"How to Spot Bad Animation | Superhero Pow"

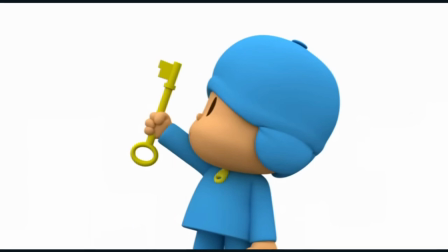[12:14]
To this point, I saw a YouTube video of Genndy Tarkovsky,
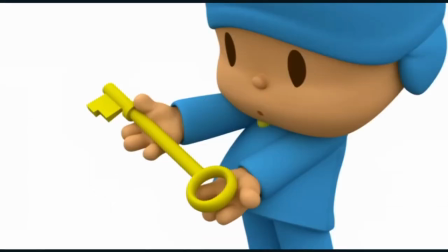[12:21]
the man behind Dexter's Laboratory, or Primal, a bunch of other projects as well.
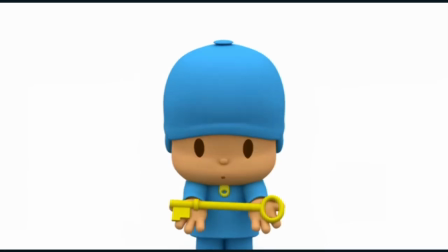[12:27]
And he was answering some questions about animation.
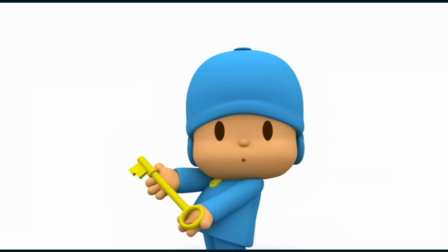[12:29]
And he said that, look, if you want really flowing animation, you do 24 drawings a second.
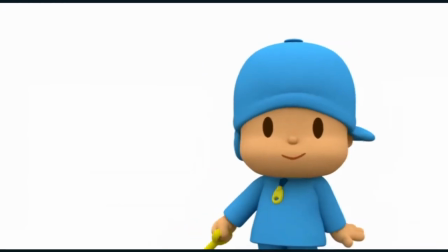[12:37]
If you want a little less flowing animation, you do 12 drawings a second. If you want some choppy animation, you do 6 drawings a second. It doesn't really matter to the quality of the animation. The story and the final product are what counts, not the frame count. This is one of the reasons that I really enjoy the preschooler show, Pocoyo.
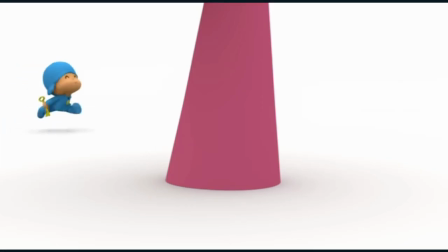[13:01]
I mean, aside from being fairly witty, they play with the timing of the animation all the time. you know, to sell each movement.
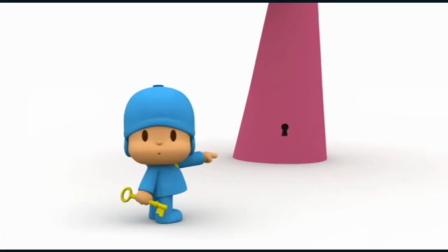[13:09]
Some movements are fast, some movements are slow, depending on what's going on and what they're trying to convey to the viewers.
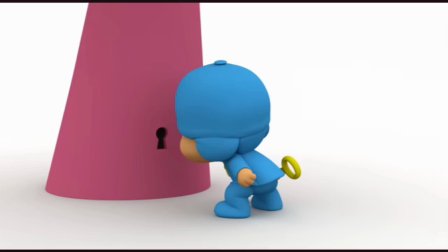[13:17]
If you want to learn animation timing, you know, watch some Pocoyo and study how they're doing their timing.
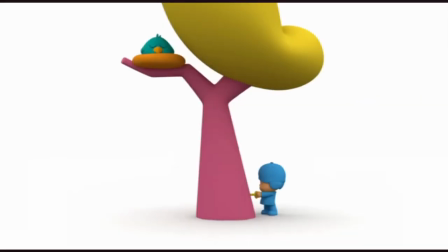[13:25]
They are just masters at it. But okay, now I've armed you better to bash animation and people online talking about animation.
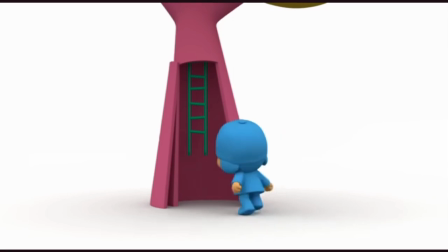[13:34]
Just don't complain about liking a style. Styles are like holes. Everybody's got one.
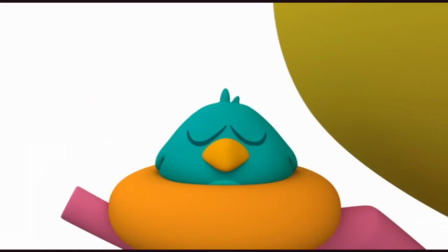[13:40]
Pick apart movement, timing, drawing. Then you'll look like a real smarty pants.
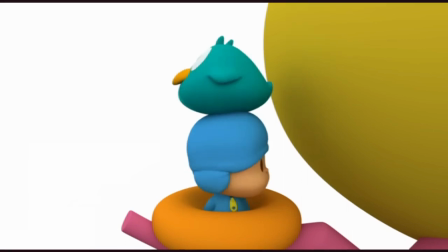[13:45]
Hey, look at me for heaven's sakes. Eh, maybe not. Either way, thanks for spending time with me.
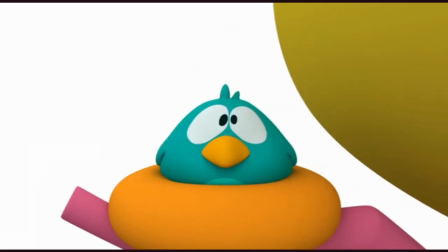[13:51]
And if you can be so kind to like, subscribe, and notify, I'll stop being so mean on all those message boards.